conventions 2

As my opening sequence is a hybrid of two genres, that being drama and suspense, I decided to analyze up to 2 to 3 movies within those genres to see whether I have used, developed, or challenged the forms and conventions within those two genres. I will also be seeing if I have used, developed, or challenged various other conventions within real media opening sequences to movies. In an opening sequence to a drama movie, there are some clear conventions. Long shots are often used to establish location. There are also commonly many scenic shots overlaid with soft sound. However, the sound used in a drama can be varied. Sometimes, more occasionally, there are longer sounds with violin and piano to add to the drama and appeal to the emotions from the viewer. It can be said that I have stuck to this convention of having scenic shots overlaid with piano instrumental music, as you can see from my song choice of To Build a Home by the Cinematic Orchestra. Which is a piano piece, and from the many scenic shots I've used of the house, the park, and the graveyard to establish location and setting. This can be shown now in a real media product. For example, in Requiem for a Dream, where this convention was followed.
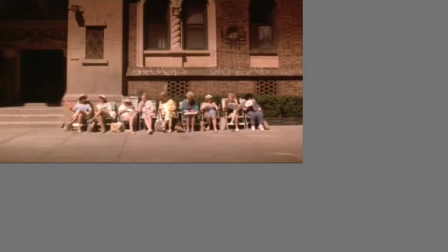Throughout the opening shots, long scenic shots are used to establish location and setting.
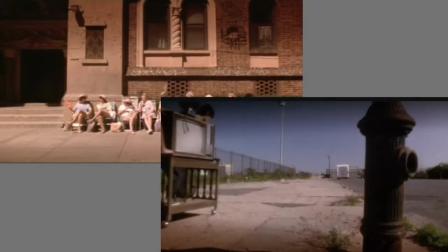These shots show the protagonist transporting a TV across town. These shots are overlapped with the current music of soft melodic piano, which then changes to have a beat and a violin.
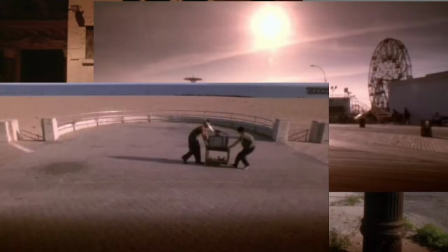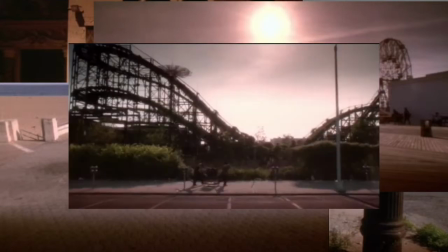This music appeals to the emotions and created a similar effect which I was trying to achieve. Therefore, it can be said that I developed this convention as I used this
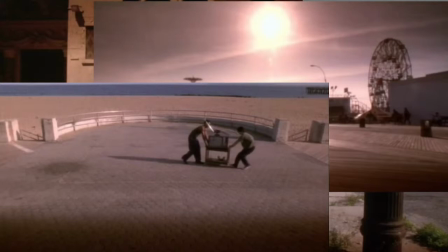kind of music which appealed to the emotions throughout the first section of my opening sequence, the drama genre. In a drama, the characters are often characters which have relatable traits. This can be seen clearly within the example of a real media product, such as in the film of Another Earth,
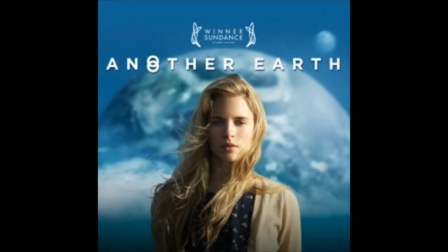directed by Mike Cahill, with the character of Rhoda, a young 19-year-old girl just accepted into MIT.
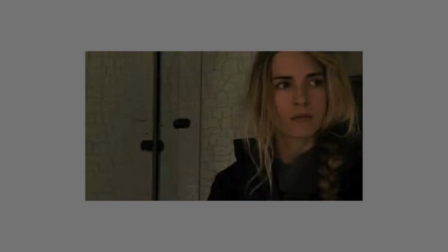Through an opening sequence, seems like a young, relatable girl who many of the teenage audiences can relate to. Shown through the way she reacts to certain situations throughout the opening sequence,
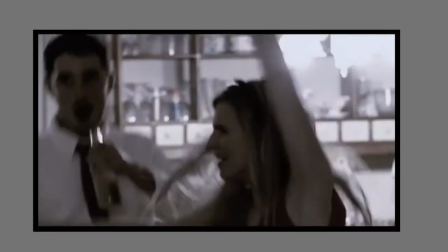and the way she participates in normal activities which young teenage girls can relate to, such as going out with her friends at night and celebrating her recent acceptance into MIT University. I use this convention as the female protagonist I introduced is a relatable character for many teenage girls like herself.
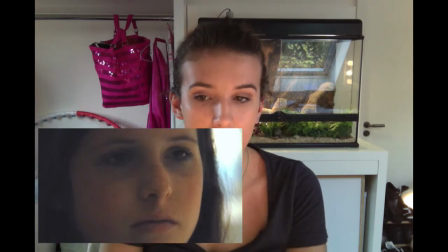This is because she is seen getting a book for her homework, she looks bored and gets distracted on her phone when she goes downstairs to find the book. These things are commonly experienced by average girls. Therefore, my character is relatable, and I have stuck to the convention within the drama genre. Although the things she does, such as the location scouting the pictures, and the events that she does isn't common, the character herself is a typical girl character which is relatable. Another broad convention that can be taken from drama is that the colour palette of the shot generally reflects the mood, e.g. warmer colours to suggest a happier, friendlier environment and tone, whereas darker colours are used to suggest a colder and bitter environment.